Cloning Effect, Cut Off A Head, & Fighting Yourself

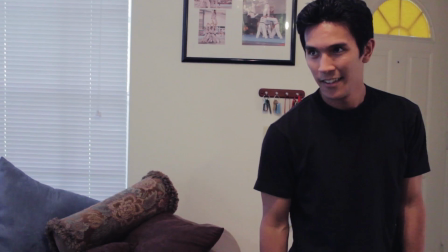(4:14)
It feels so out of place in comparison to the rest of the project. But the one thing I really would change about this video is I would have shot it in a different location, because filming it in my apartment just kills the tone of the whole video.
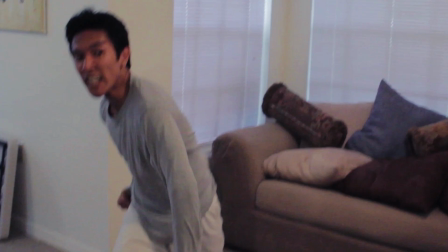(4:28)
I really wish I would have gone to like a martial arts studio, or gone to my Taekwondo dojo back in Tampa, or just something like that, because the location just doesn't jive with the tone I was going for, and I really wish I would have filmed it somewhere else. But aside from those few problems, this is probably one of my favorite early projects that I did back in 2012.
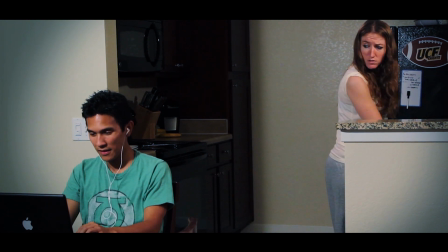(4:53) Welcome to Film Riot Mondays. It's Monday, and this is Film Riot. We're going to do stuff. Togetherness.
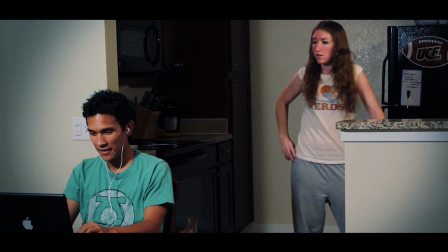(4:58) Friends. Want to interject anything? Nope. Wow.
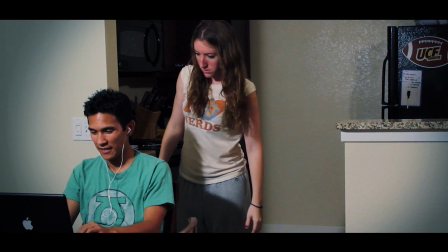(5:04) The next one is a decapitation. Violent and gruesome. You can do it however you want.
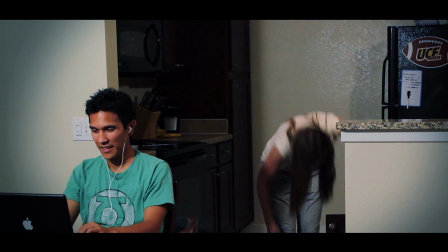(5:09) Do we want to just go with like chopping off the head, or can it be any part of the body? Just dismemberment of some kind.
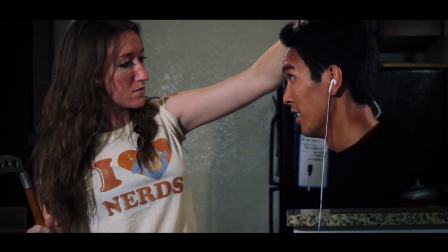(5:15) Yeah. So dismemberment of some kind. You can chop off a leg, a finger, an arm. Can you turn me towards the screen? The episode's not over.
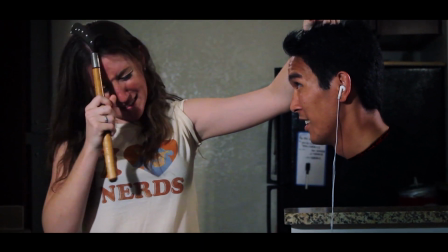(5:21) Half of the body. Chop half the body off if you want. Whatever you want. One butt cheek.
So this last video was yet another submission for a Monday challenge. You'll find that a lot of these videos are submissions for film competitions, but I really like the concept of this video.
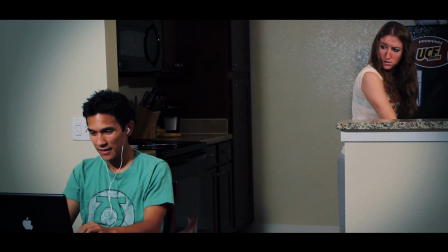(5:37)
It's just I'm frustrated with its execution. My wife is in front of the camera rather than behind it this time, and she does a great job.
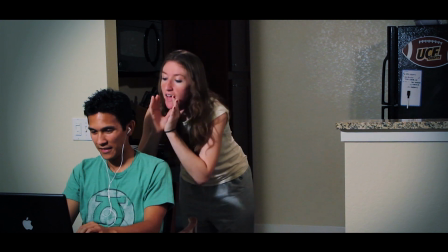(5:43)
I find that she is the better actor out of the two of us, and every video that she's in, she does really good in it, so I have to give her props for that. But looking back on this video, I think the biggest problem I have with it is not seeing or hearing my head getting cut off, and I think I did it that way because of the time constraints.
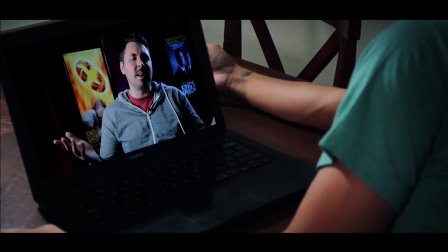(5:59)
But you see my body fall over in this shot, but I think had I actually shown my head getting cut off in the video,
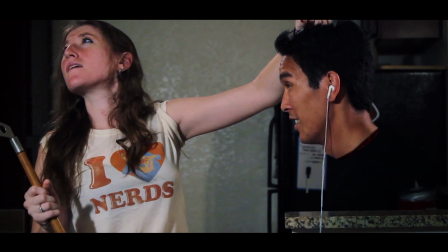(6:06)
it would have sold the effect a lot more, because the effect itself of my wife holding my head up was fairly simple to pull off, just a little bit of masking and tracking and compositing of little gory bits. So that's the first batch of shorts that I have for you today. Let me know what you think of them in the comments section below. I'm gonna be doing 3 more next week, as well as a couple of my more recent ones in the following week. So be sure to subscribe to stay up to date on all of those videos. Thanks as always for watching, and I'll see you in the next video.